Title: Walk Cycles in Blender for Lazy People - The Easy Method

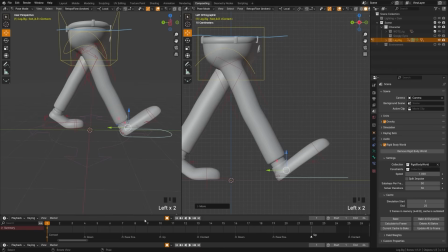And you can adjust this foot a bit more if you want to try and straighten out the leg, but I'm going to leave this as our pose currently. Now let's go to the down pose. So you'll see here that I have marked everything for you.
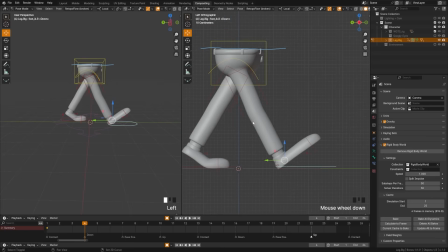So I will move forward to frame 4 here and we will create the down pose. So first to do this, what we're going to do is grab our torso here. Now typically when you're going on the headline and you're on your down pose, you're gonna be about half a head or a full head below.
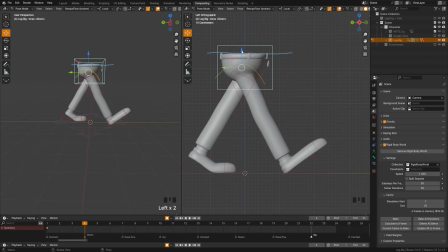Now in this case, this little hip right here kind of represents our head. So we can just move that down about half that distance. And you can see there, now our legs are already starting to bend. So let's make adjustments now.
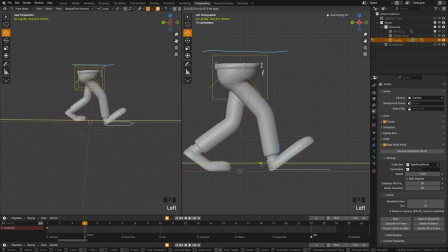We'll grab this foot over here and we're going to move this back on the Y. And now the weight is kind of shifting into that leg. So we will grab this right here, the heel bone. And if you hit Alt R, that will reset the rotation there.
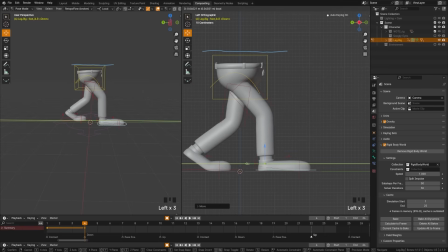And you can just make sure that that foot is just sitting flat right there. So that's kind of the pose we're looking for on that front leg.
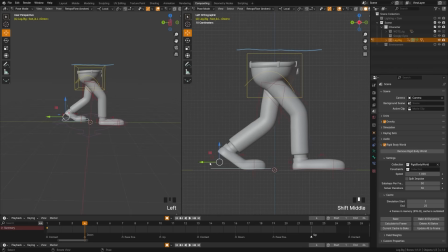Now with this back leg here, we want the heel to be lifting a bit more as it's kind of starting to come off the ground. It can kind of keep its position here, but we will grab this leg here and I'm just going to press G there and just rotate that so that knee is starting to come in a bit more. So you can see from this frame how we are dropping down and shifting our weight.
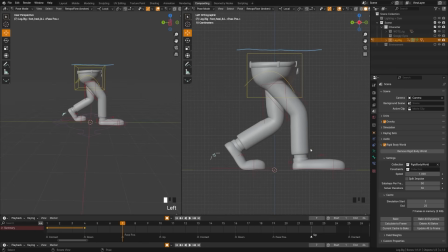Now moving on to the past position, we will scoot forward here. And now what we want to do is straighten our leg back up and put all the weight on it.
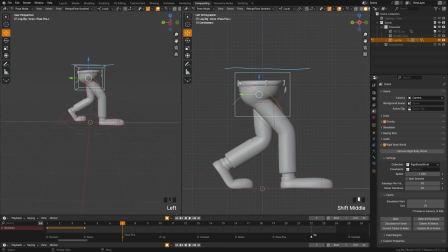So we are going to grab our torso, and on the past position, the torso head position should go up past the head. So we will move this up so that it moves past the head there. And now we can grab our foot here, and we want this to be directly under and pulled back just slightly.
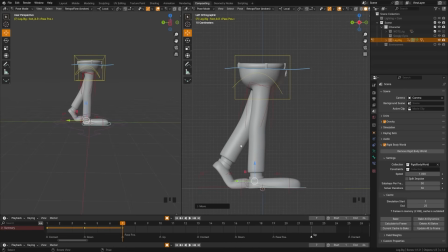So now all the weight is on that, and that's so that this leg can pass through with no weight on it. So you can grab this, and if you want, you can rotate this a tiny bit, but I'm going to leave my foot just completely flat there. Now we're going to grab this back foot here, and we're going to lift it off the ground so that the knee bends.
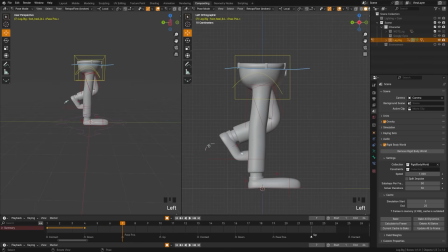And this is the character carrying the foot through. So since they're not putting their weight on their toe, this toe should just be extended out. So I will grab the heel here, and we will press Alt-R. And what that's going to do is just reset the position of the foot.
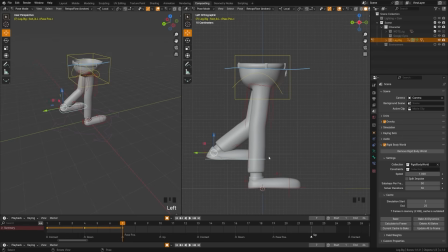But we can grab the foot here, and now we can hit R to rotate the foot bone, not the heel bone, and we can kind of extend this foot so it's pointing downwards. Now, we have a cartoon character here with very long feet, so that means that we're going to kind of have to adjust a bit to get a proper pose.
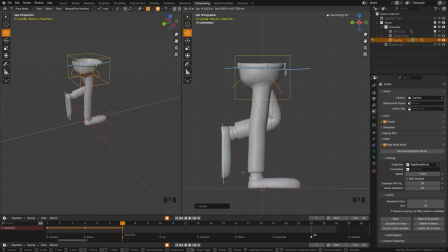So we'll go and just pull that foot up around there. So this is the position you're looking for. The head is slightly above the headline. All the weight is on this leg right here, and it is flat-footed.
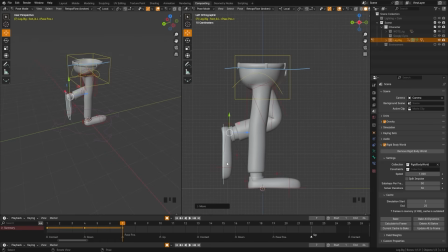And now that allows, because there's all the weight is on here, that gives their character the balance to then bring this foot and pass it across the leg. So this is kind of the positioning you're looking for in the pass-through. Now let's move to the up position. So we can see how that is looking here from frame to frame. Perfect. Then we will come to the up position here.
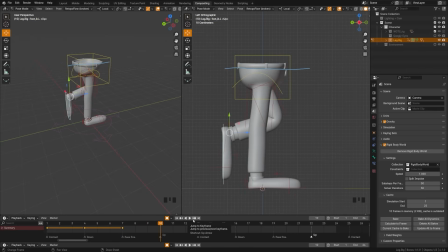And now at the up position, we'll be at our maximum height above the head here. So we will move the headline up even further. And we're going to take this front foot here, and we're going to move this foot back so that it's extended.
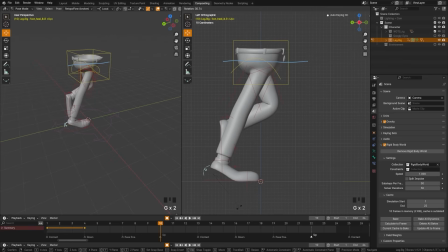We're going to grab that heel, and we're going to rotate it this way so that it's kind of pushing up on the tippy toe. So what's essentially happening here is they're taking this leg and kicking back. And now all that weight has fallen into that toe so that they can then drag this foot forward.
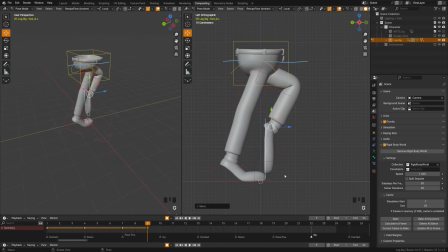So we will bring this foot forward, and we will rotate it forward, because now what's happening is they are swinging this foot forward and they're bracing to put all their weight on this foot. So we'll grab this foot here, move it forward to around there.
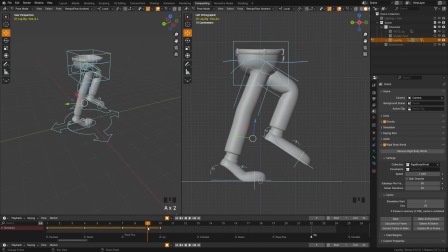Now, here I have accidentally put some keyframes on frame 9 and some on 10.